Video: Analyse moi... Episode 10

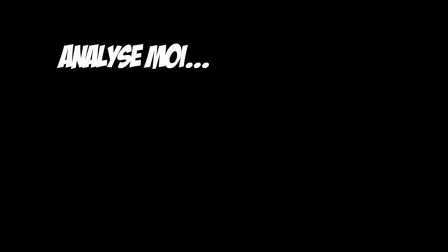go? Have you always been alone? Django!
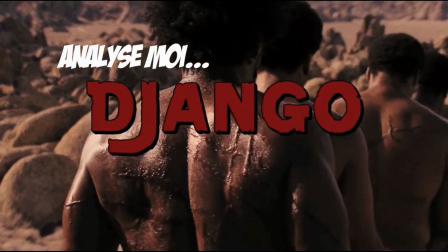Django, have you never loved again? Love will live on.
Bonjour à toi, chers spectateurs. Analysons une nouvelle séquence de film et aujourd'hui penchons-nous sur la séquence de milieu de long métrage de Django Unchained de Quentin Tarantino.
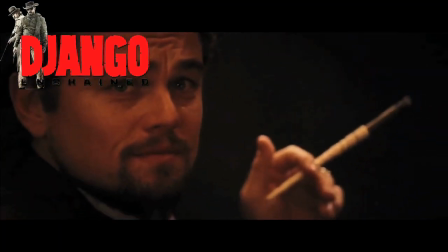Pour replacer le contexte de cette séquence, nous venons de découvrir l'antagoniste du long métrage, Calvin Candy,
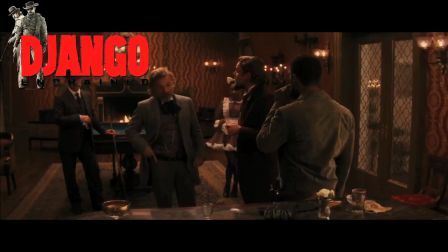et nos personnages principaux se rendent sur sa propriété, Candyland, pour accomplir leur mission, libérer la femme de Django,
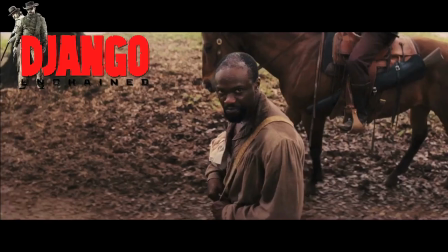Broomhilde. La séquence en question va placer le contexte du théâtre macabre qui va se mettre en place par la suite. Cette séquence, nous allons la regarder sous l'angle d'attaque, la création scénographique et dramatique d'un théâtre macabre. Tarantino est un auteur qui est connu et reconnu par le grand public pour son talent d'écriture en matière de dialogue. Mais c'est également un auteur qui est connu pour savoir comment introduire ses situations et mettre en place ses personnages, de telle sorte à créer ce que l'on pourrait nommer un ensemble dramatique et caractériel fort.
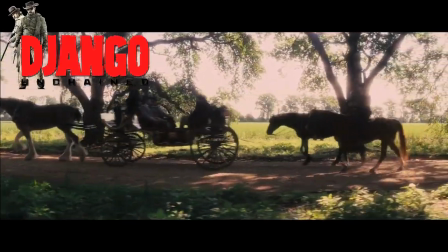Cet ensemble, c'est un atout de Tarantino, cette capacité à créer des situations qui reposent avant tout sur ses personnages,
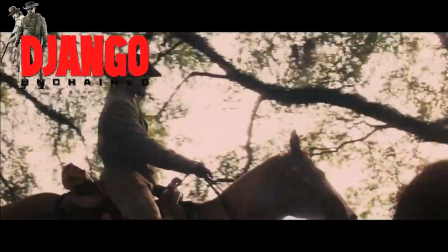et ici, c'est en connaissant chacun de ses personnages et en sachant pertinemment quel est leur but dans cette aventure,
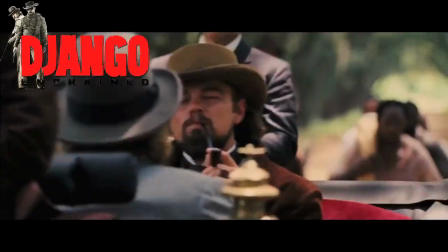que la scène devient emblématique et essentielle à la continuité du film.
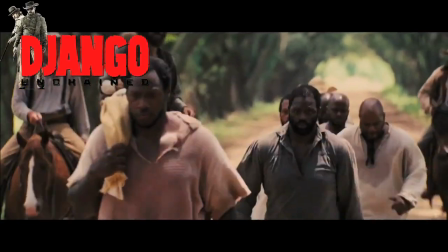On sait que plus la scène va avancer, plus les personnages vont s'enfermer dans un destin qui les amènera à devenir de nouveaux protagonistes. Tarantino retranscrit cela en parvenant à saisir ses personnages par un tic, un geste, une manière, une remarque, sachant placer chacun de ses héros et de ses protagonistes au cœur de ce théâtre, positionnant ainsi par le biais de son écriture le parcours dramatique de la scène comme une émotion que l'on volerait sur l'instant.
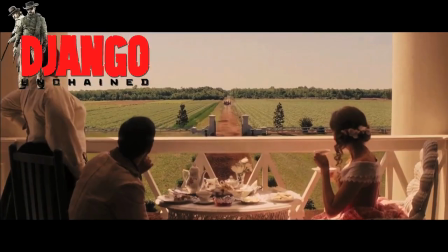C'est en composant ainsi cette séquence que Tarantino cristallise un instant de cinéma comme seul lui sait le faire,
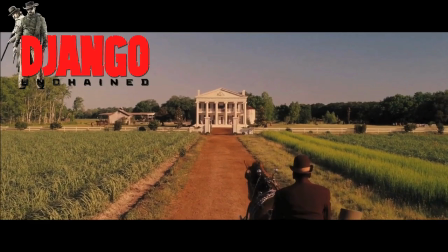en l'annonçant comme le tournant du long métrage, la mise en place de ce qui est le point de non-retour de toute cette aventure.
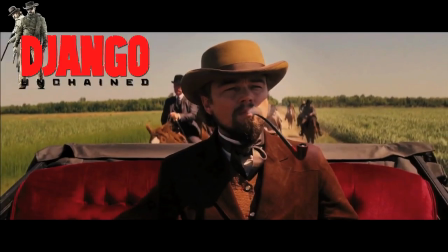Un point que les personnages semblent ignorer mais que, étrangement, le protagoniste central, Django, semble saisir de manière détournée, comme une pensée au milieu d'un déluge de haine. Pensée superbement retranscrite par le biais d'un instant presque volé donc, un instant durant lequel la femme de Django va apparaître dans un champ comme le messager de la fin de cette aventure, lui disant au revoir et lui annonçant son passage du côté de la haine et de la mort qui jalonnera son parcours
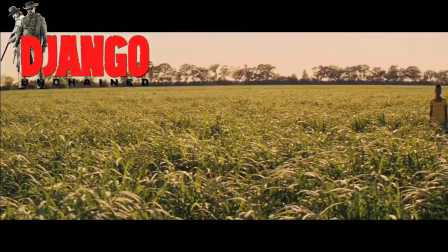durant cette deuxième partie de film. On saisit ainsi le besoin de la part de Tarantino d'ancrer ses héros dans une fatalité qui non seulement enferme l'action,
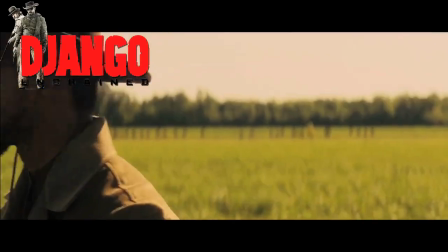mais qui permet ensuite aux esprits de devenir plus acerbes, plus cathartiques au cœur d'un environnement fermé et dirigé par une seule personne, l'antagoniste qui plus est. Le film est également saisissant comme à chaque fois chez Tarantino par son intention esthétique, qui place ici l'idée même de théâtre macabre en parvenant à identifier chacun des personnages par le biais de ses scènes passées, mais que rien que grâce à la mise en scène du réalisateur, on peut tout de suite replacer dans leur contexte.
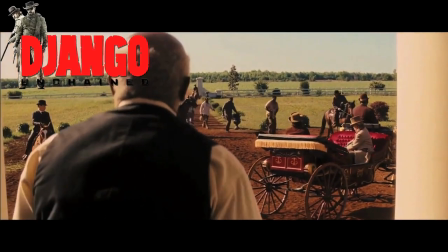À peine arrivés, ces personnages sont placés par Tarantino par ordre hiérarchique, comme par nécessité dramatique mais également comme nécessité contextuelle,
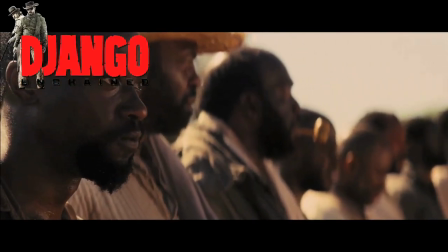voulant ainsi placer son film de manière historique mais également de manière psychologique et émotionnelle,
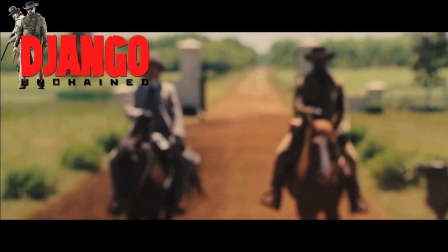notamment par le biais de l'utilisation de la musique de Jerry Goldsmith et par le biais de l'utilisation du gros plan sur les personnages importants. Car après avoir placé son idée de théâtre macabre, Tarantino met en place une rivalité entre trois visions de l'Amérique colonialiste. Une Amérique soumise au maître blanc, une Amérique qui ne demande qu'à s'émanciper de son passé colonial et une Amérique qui attend dans l'ombre, au milieu des esclavagistes, le bon moment pour sauter sur l'occasion de se venger.
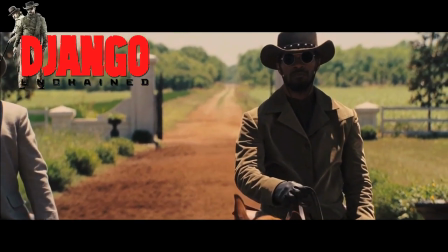Ces Amériques qui, dans un instant de cinéma, sont exposées de manière cathartique par un jeu de zoom et de travelling exceptionnel,
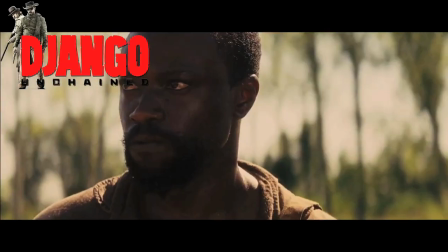couplé au jeu extra des différents acteurs parvenant à retranscrire ces oppositions à merveille.
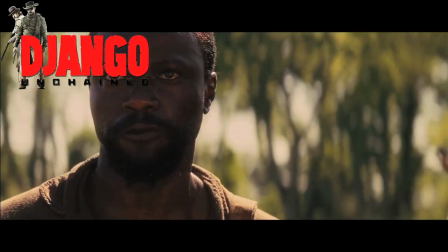Ainsi, le théâtre est placé, la mise à l'épreuve peut avoir lieu et les personnages peuvent laisser le spectateur tenter de se reposer au milieu de ce qui s'annonce être un chaos dantesque. Donc voilà, vous l'aurez compris, cette séquence-là, c'est avant tout la mise en place d'un théâtre macabre, de manière spatiale, et par la caractérisation des différents personnages au cœur de cette situation. Comme d'habitude, je vais vous inviter à re-regarder cette séquence pour vous faire votre propre avis et pourquoi pas votre propre analyse. On se retrouvera bientôt pour parler évidemment d'une nouvelle séquence, et d'ici là, regardez un petit peu plus loin que ce que l'on essaye simplement de vous montrer au cinéma.